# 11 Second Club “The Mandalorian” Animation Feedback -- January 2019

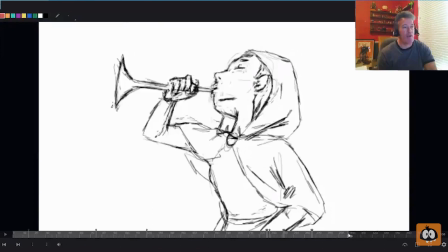So, then we get into the last bit here.
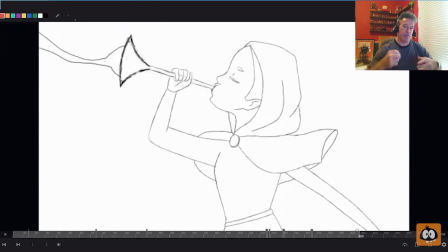And the only thing that I was going to say here, and this is a little bit of a stylistic choice, because you made the decision to kind of keep her in a held pose while she's, you know, playing the instrument. And sort of the effects that are coming out of the instrument is kind of what's driving, it and you get some really cool secondary going on on the hood and then the skirt and so forth.
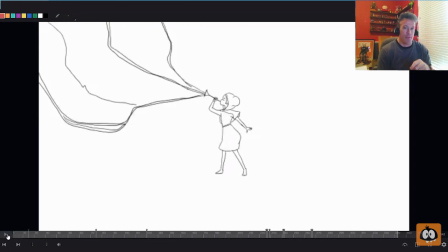But since in the music you hear, let's see where we at, you hear right? So you hear that kind of thing going on. Even if you want to keep the character in a held pose, if there was just a little bit of,
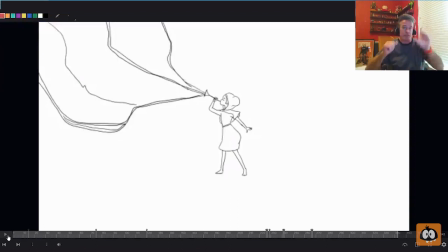you know, as she's playing, if there was just a little bit, If it was CG, I would say TY, translate Y in the body. If there was just a little bit of the body kind of going along with the music,
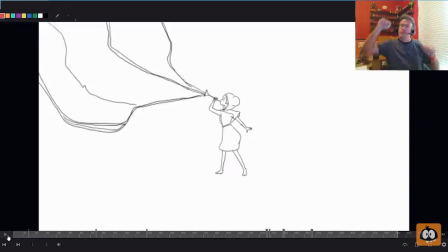you don't have to do like all kinds of crazy anticipations and you know, she's playing her heart out or anything like that. If there was just a little bit of something kind of to go along with the music, it might be cool. Again, it's a stylistic choice. You might be like, you know what? I thought about doing that, but I decided not to.
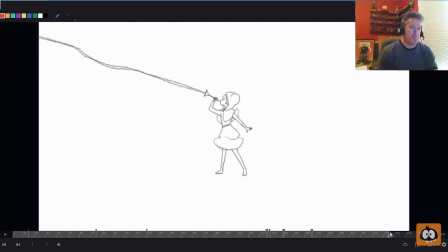And that's fine too. It's just, you know, it's just a suggestion, something to perhaps think about. But yeah, I mean, honestly, that's really the big stuff that I was seeing in terms of some suggestions that might help to maybe plus this one out or some suggestions,
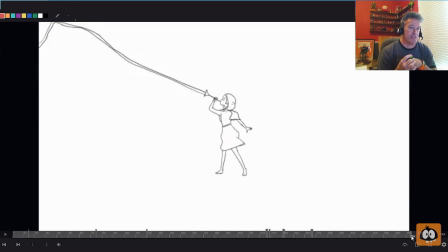you know, to think about as you go into maybe doing your next animation test. Again, you know, I think it turned out really, really cool. I'm always just very, very thrilled when I see 2D animation.
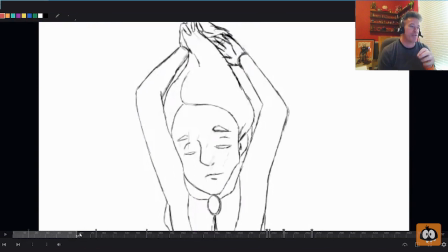There's just a quality, to seeing 2D, there's just like a realness to it. You can see the craftsmanship, right? You can see the sketch lines and so forth. It's really, really nice. And congrats again on the submission and on winning.
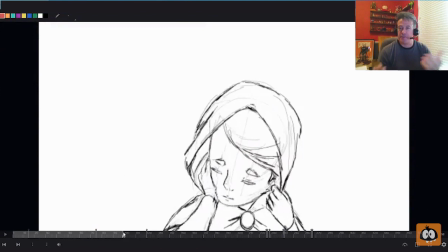You should be very, very happy and proud with what you've done here. and good luck to you in all your future animation endeavors and congrats again.